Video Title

All right, guys, let's get foggy. Fog is such a beautiful, magical thing. As we looked at in the last tutorial, fog is great for helping us get exposure in dark places that are difficult to light. But what else is awesome about fog? Well, fog also creates a great sense of atmosphere and mood.
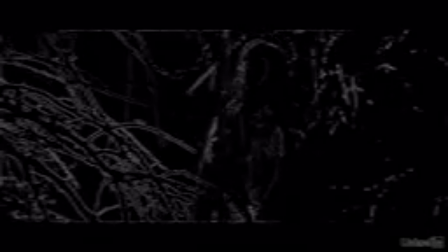Like this shot of Cordelia walking through these brambles. It wouldn't be nearly as great without the fog. And we looked at this shot in the last tutorial, but the fog does more than just help us with exposure. It also adds depth to the shot. Instead of seeing blackness going out to infinity, we now have layers of a foreground, layers in the middle ground where the fog is, and then darkness behind that. Now, it's not just a trick for tiny budget projects though.
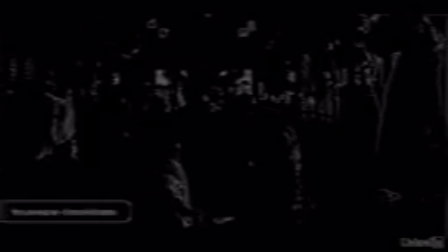Notice how the fog in this scene from The Last Emperor adds to both the exposure and the mood considerably. The opening of Jurassic Park also uses fog for exposure and mood, but it's a completely different mood. Another benefit of fog is that it makes light rays visible. This is called volumetric light.
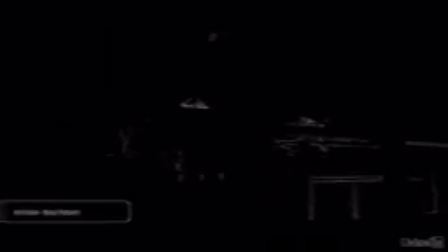Here's a good example of using fog to create volumetric light in Insidious. We also did this for the camera test with Bitsy, where we sat her on the counter and used a 650, which is a 650 watt RE tungsten Fresnel. We set up the 650 to light her from behind.
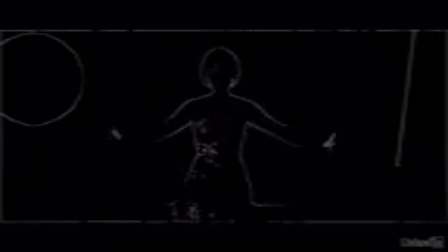Because of the fog, the light becomes volumetric and creates some really interesting shapes as she moves around. And fog isn't just for thrillers or horror movies. Here's another example of fog from the Oscar darling The Last Emperor.
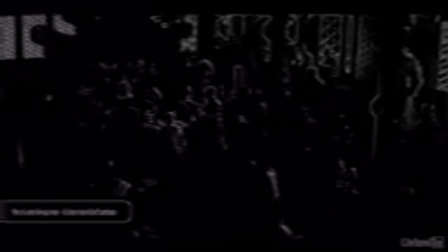Notice the way the fog makes the light wrap around these characters as they dance. Now, often when shooting with fog, we'll put a grip or PA in charge of wrangling the fog.
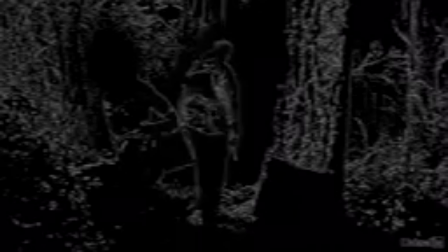Here, our PA Joel uses a flag to wave the fog around. This dissipates the fog so it's less obvious,
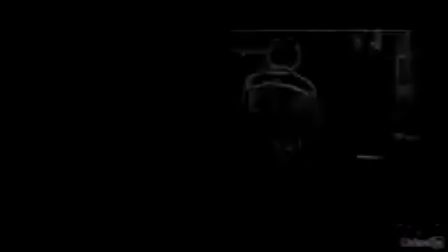and it becomes more of kind of like a haze. I created a similar effect when I was the DP on Bry Troyer's short film, I Love You,
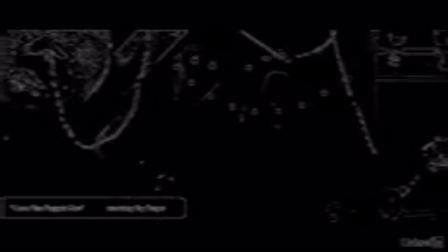Puppet Man, to create a dusty, creepy atmosphere. By the way, if you're just looking for this type of haze, you can actually get a haze machine instead of a fog machine.
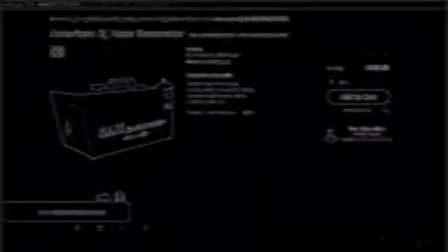The big difference here is that haze machines tend to be much more expensive. From my experience, it's actually more expensive to rent a haze machine than it is to just buy a fog machine. Now, fog machines can be purchased for super cheap, starting at less than $40. But note that cheaper fog machines, like the one I own, tend to take a while to warm up and spit out fog, and they don't get much fog out before they have to take a break again. So remember that when you're planning for your shoot day. Fog is just incredible. It's one of my personal favorite tools. It's inexpensive to get and easy to use. It's great when you're low on the crew or gear you need to light a big shot in a dark place. But beyond that, it's also great for adding exposure, beauty, atmosphere, depth, or powerful light rays to a shot.